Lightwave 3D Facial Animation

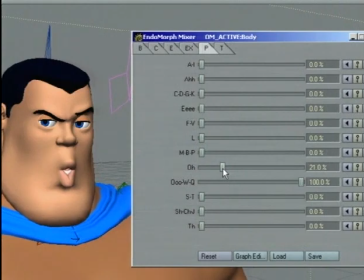(87:09)
Let's add a little bit of that O to that, which in this case sort of just gives it more of a downward jaw shape. Now let's scroll back to 46, which is our last D. And come back down here, just looking at the shape change.
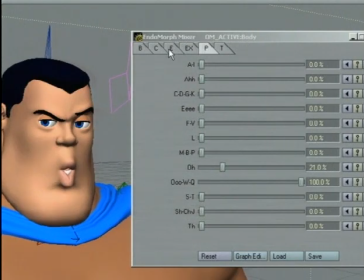(87:27)
I think maybe for the ooh, let's go back to our control tab. And let's add a little bit of jaw left. Because what I'm going to have him do is kind of go do and have his jaw
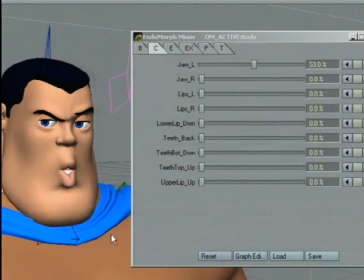(87:43)
kind of come around as he brings it up to the ers part of the word. And we start to hear the R sound in that word right around frame 50 or so.
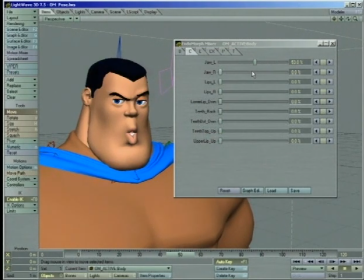(87:55)
And again, this R sound is it's at the end of the word, so it's kind of going to be more subtle. It's more like he's just sort of coming to a close on the word.
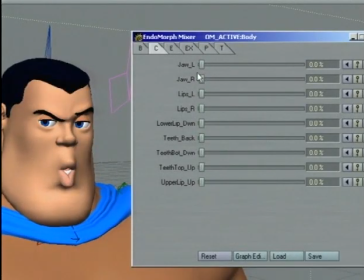(88:04)
So let's go ahead and I'm going to bring that back. And maybe a little jaw right. So that way I get it sort of that going on. And then let's go over to the expressions here. Let's fix all those to 0.
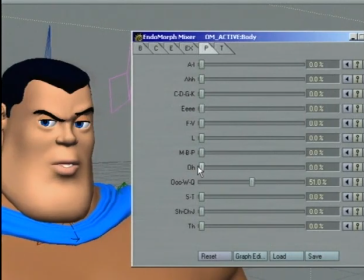(88:25)
And let's try and make that subtle R shape there. I'm going to use the ooze one still. But what I'm going to do is I'm just going to kind of, let's go right side.
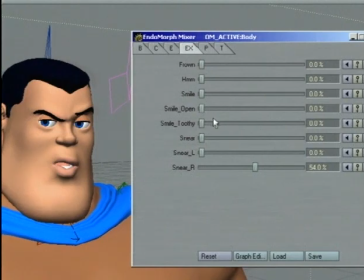(88:40)
Like words. He's just kind of making a funny little shape there. Okay. And when I go and do the in-betweens,
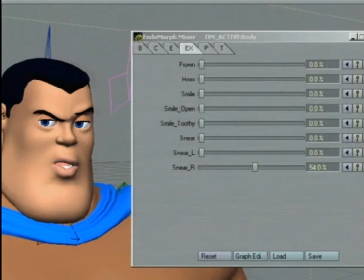(88:55)
I can sort of adjust that jaw action to sort of make it come a little bit more on a curve rather than down and up. Okay. So let's take a look at what we've got so far. Let's go into the scene editor here.
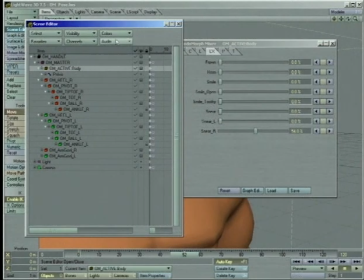(89:10)
Grab the scene editor. And under audio here, I'm going to go ahead and say load audio.
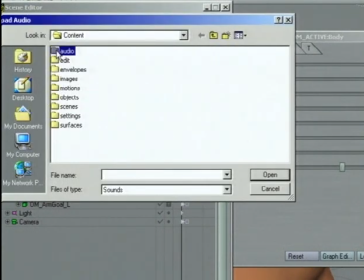(89:21)
And locate our audio file here.
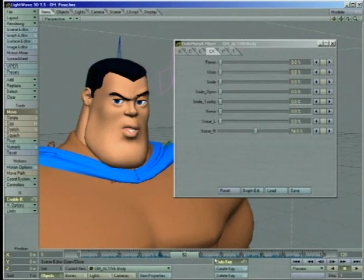(89:26)
And now we should see down here, if you have this activated, you'll see the actual spikes of the sounds there.
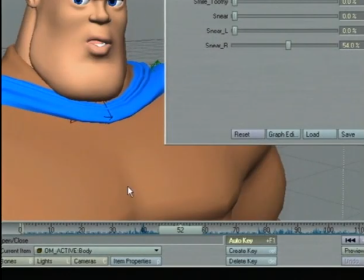(89:35)
Because what I want to do now is make a preview. Now that I have the audio in here, I can actually see the animation along with hearing it.
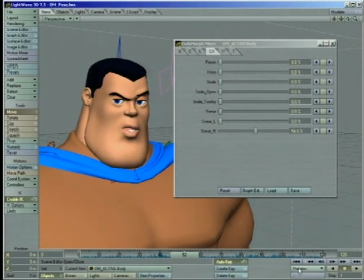(89:41)
So I'm just going to preview just the range that we just animated here. So I'm going to go ahead and say preview, make preview.